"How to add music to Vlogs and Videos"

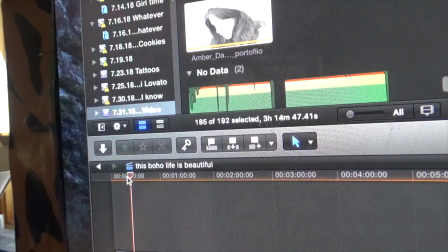Okay, so now I'm getting further away from where the music is that I was listening to. So I'm going to do a cut on the music here, which I click on the music, and I am in Final Cut Pro, so I click B for Blade, and then I click it,
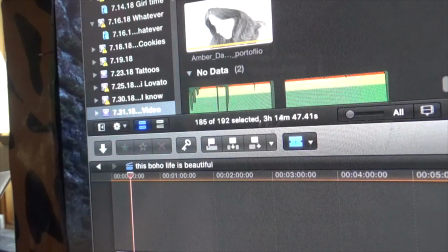and then I push A to get back to where I normally am, and then I can turn this music here in this part down just a little. Now I know there are easier ways to do that than what I just did here that you just totally didn't even see.
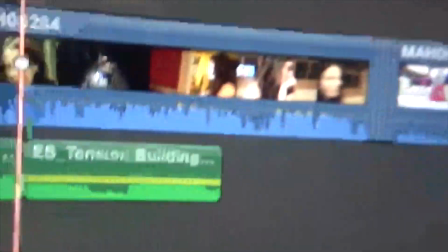Right here. Okay, so what I did is I kind of like
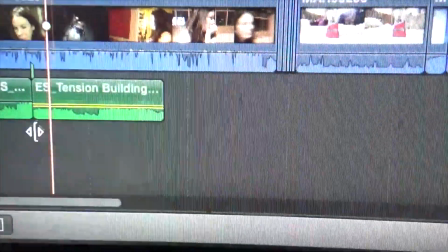I cut it right here in the blade,
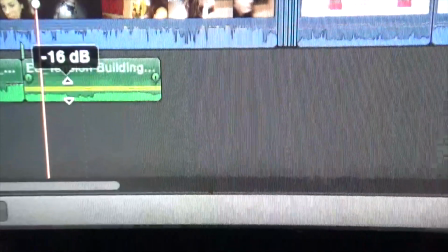and this part I just grab it like this and just turn it down a little bit because I don't want it to be as loud over the entire thing,
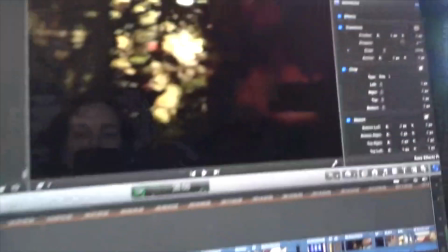because I want the focus of this video to be about what's happening in the video,
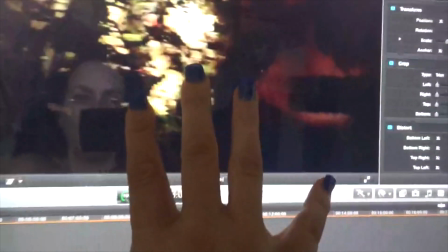but because it's so dark and you can't really tell what's going on, you have to have a story,
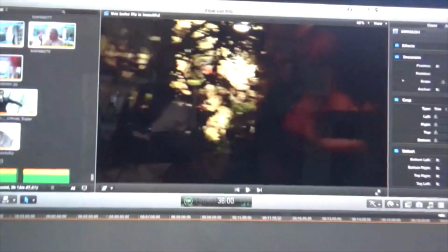you have to have some mystery, you have to have some kind of like suspense to keep the viewer occupied.
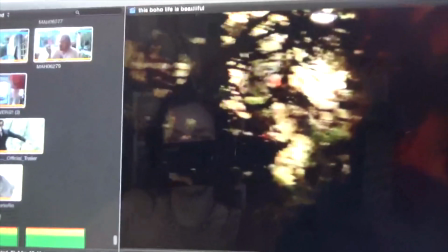So hold on one second, I'm going to get something to put this camera on so that it's still.
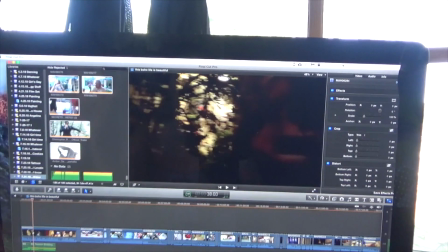Okay, so most people edit in the dark so that they can see the picture clearly and stuff.
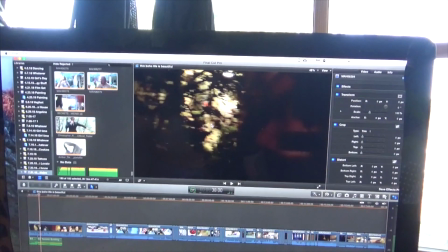This is just a vlog. It's not a film. I'm not editing in the dark. It's a beautiful, beautiful day outside.
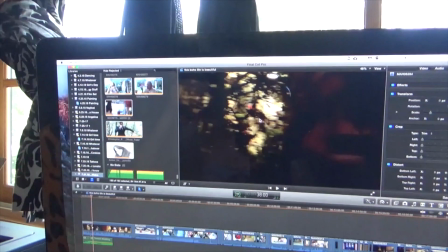I don't want to miss that sun. I will check all of the color tones and all of that later on if I have time.
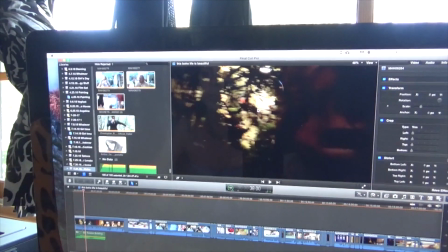If I don't, I just put the video out because, you know, you don't have to be perfect on every single thing when you're vlogging. Really, it's about just getting your story out of your day and your point of view and see what you can do to help your audience.
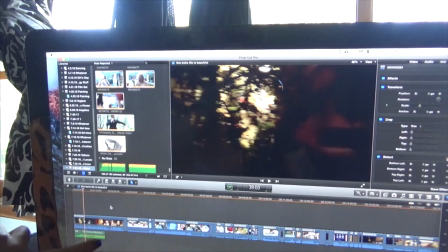Okay, so I've turned the music down right here. See, I am right here. Okay, let's see how that sounds now, going back to the beginning.
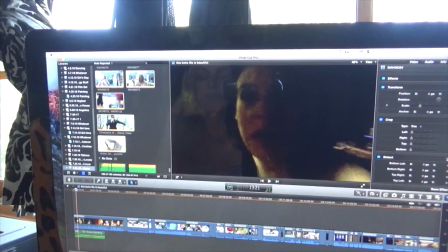Going through this little part again.
It's so scary, so scary.
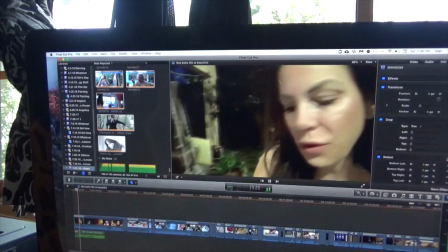You guys, what are you working at? Forever with you, I have a flashlight.
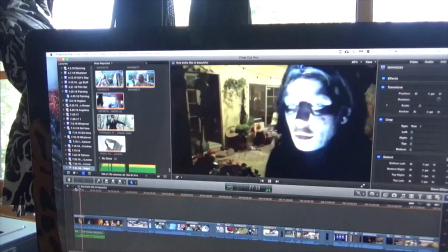Okay, so, are you guys ready? This is gonna be scary.
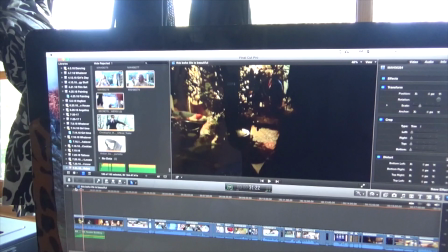Okay, so I turned the music down here, remember, because I wanted the focus not to be on the music or anything of the real drama. I just wanted to kind of like, now the viewer's kind of like in and like, okay, so what's going to happen? And they're trying to kind of like wonder, like, do we want to watch this video or not? And, you know, is anything going to happen here?
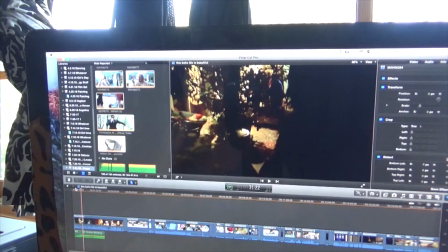Because they're, you know, a little distracted already by the darkness of it, because you'd like to see people that you're watching where you can actually see their face and their voice and all of that.
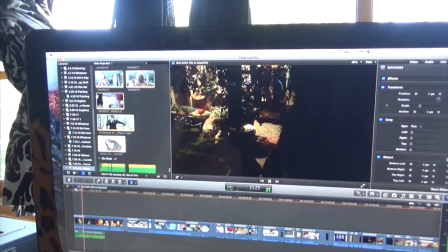So let's keep going.
Who is it? Who is it? What could it be? Oh, it's not anything.
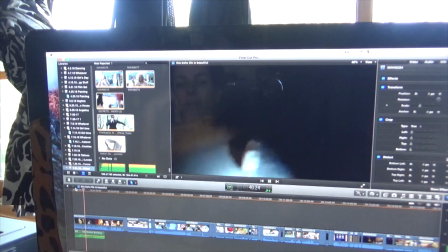You guys are fine. You're gonna live? Hey, are you gonna live?
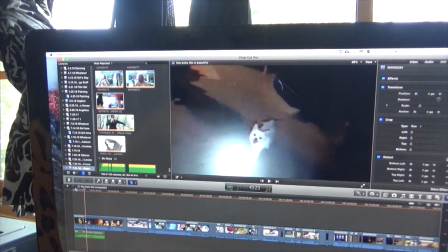Okay, now I have this camera that I'm using for like my videos that are on the go, and this camera is not the best camera, and the problem that I've had with this camera is that it makes that little switchy noises like every time I move around or move my hand on it.
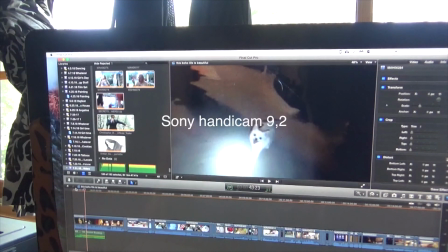So I would suggest not using this camera for anything that's kind of serious or that you have, you know, that's important to you. I use this just mainly for vlogging because it's simple and it's easy, and it's only about like 200 bucks. It's the Sony. I'll put it in the description what it is.
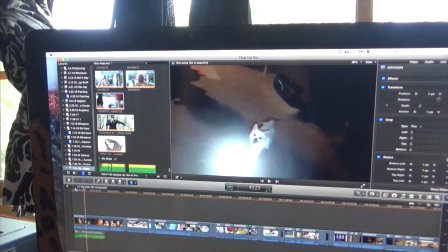Okay, let's move on with the video. I'm going to turn this up because of my bad sound on my camera.
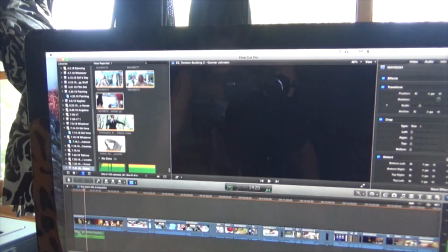Here, I'm going to push B again for blade, cut it again.
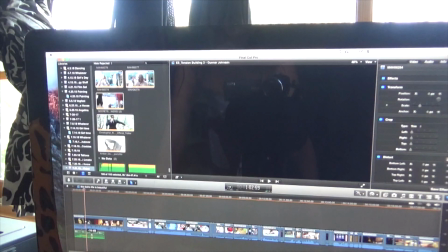See, I don't always rely on what the person who does the music on, you know, when it needs to be turned up and when it needs to be turned down, because they don't know what they're,
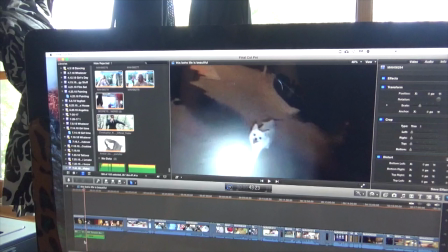you know, going along with. So let's turn it up here to get rid of the distraction of the in the video.
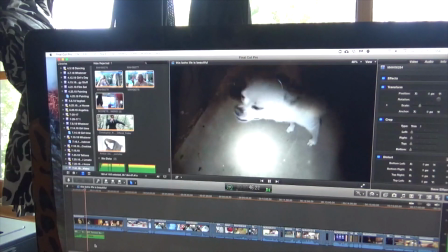Let's go forward.
Yes, you are? Okay. Well, I was really worried about you because you were doing so much barking.
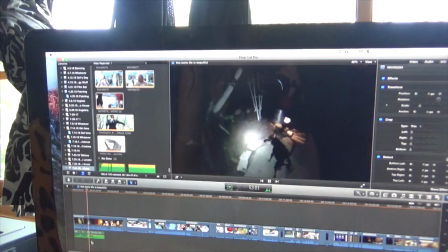What about you? Hey, mister, where are you going? Oh, you're still on the prowl?
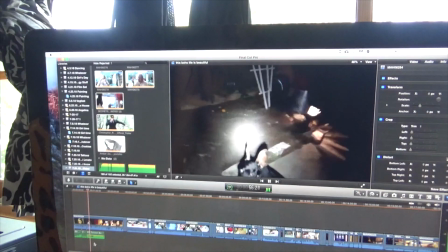You haven't given up yet? Yeah?